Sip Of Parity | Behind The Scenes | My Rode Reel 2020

Hi, my name is Danish Sheik. Hi, my name is Faiz Momin.
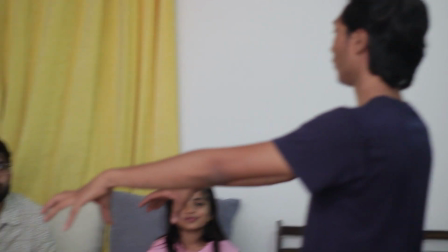0:06 We both are filmmakers and we have produced and directed more than 40 short films in past 4 years of our journey in filmmaking. Tip of Parity is about racism but in India the meaning of racism is little bit different. Because in India there are kind of casteism issues like upper caste and lower caste. It's a very difficult task for us to design such a concept on racism that can be understood by the global level audience. Because these kind of issues majorly face in India. And the still most important part is to cover up all this in 3 minutes. He worked very hard for writing screenplays and writing dialogues. He spent almost a month in pre-production. After finalizing pre-production and casting, then comes the most challenging part that was production. As shown in the film, the opening sequence in which the character Rajveer is kidnapped in a small hut.
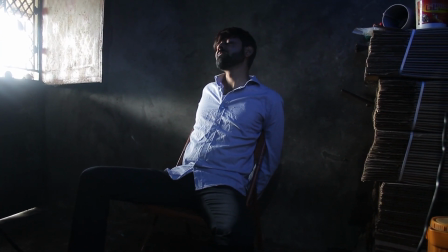0:52 As we were running on a very low budget, we can't afford a hazer machine.
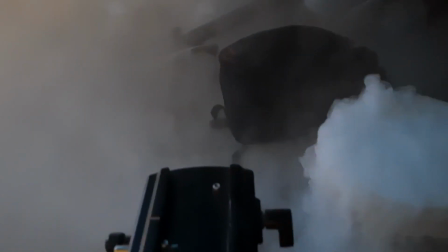0:56 We used dry eyes in hot water and it worked so perfectly that it created a decent amount of smoke for that scene.
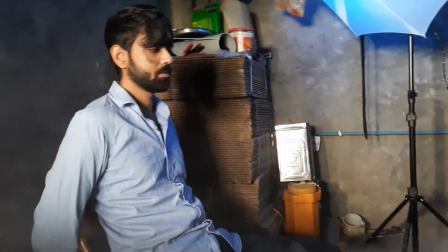1:03 For lighting the scene we want a little bit of blue light on the subject but we don't have a blue light. So for this we bought a 5 rupee blue gel from the stationery and wrapped on the bulb and it worked perfectly.
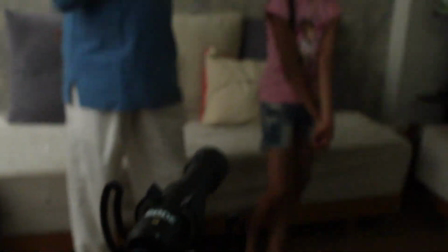1:14 For sounds and dialogue we used Rode Video Micro and thanks to Rode Video Micro for giving us best quality output for our film. For the exterior farm shots, we want to wind up all before 12pm.
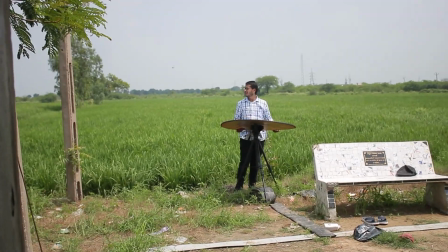1:25 Because after 12pm, the sunlight becomes too hard to shoot and the highlights on the subject will get exposed. But unfortunately, we cannot complete our shoot before 12pm.
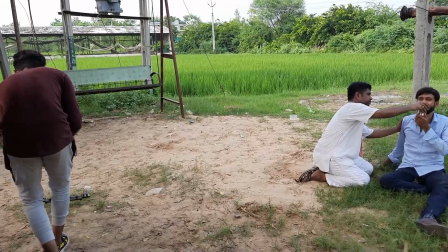1:33 As it was a cloudy day, we waited a part of cloud to come under the sun and work as a diffuser for us to diffuse the sunlight.
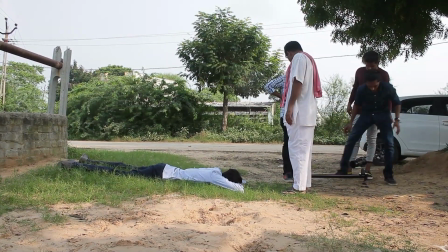1:41 Again on the climax scene, there are some houses near the well and we don't want these houses in our frame. because we wanted to show our audience
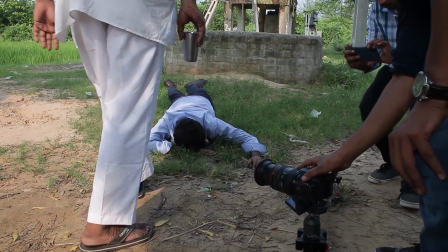1:48 like there is no house not a single house and a vehicle near the well because we have done a proper homework and pre-production we have
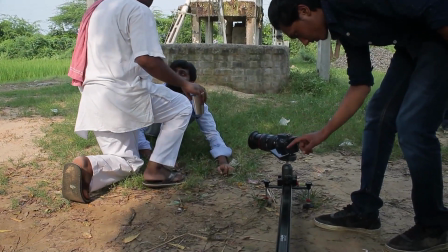1:56 decided every shot and his direction in order to exclude those houses and vehicle from the frame after coping up with the production and the location
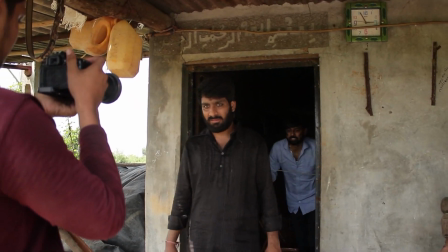2:04 issues then comes the rainy part because it was a rainy season in India and our starting theme is wholly depend on water we were really scared about rain because it was raining a day before our shoot and it It was also raining 2 am in the morning and we have to leave for shooting 5 am in the morning. But hopefully the rain was stopped after 4 am and then we leave for shoot. And then comes the final state that is post production. I am also an editor and I edited this film. The most challenging part was the location which we shot was very greenish and red.
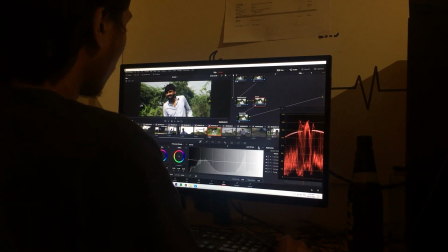2:35 And then comes the tricky part of color grading in which I graded and give a dark look to that film. And you can see the results. for the background score we used music bed subscription which was given by road thank you road microphone for arranging such a great international short film festival and i would like to thank each and everyone who was involved in this project and those who helped us a lot to get this film on screen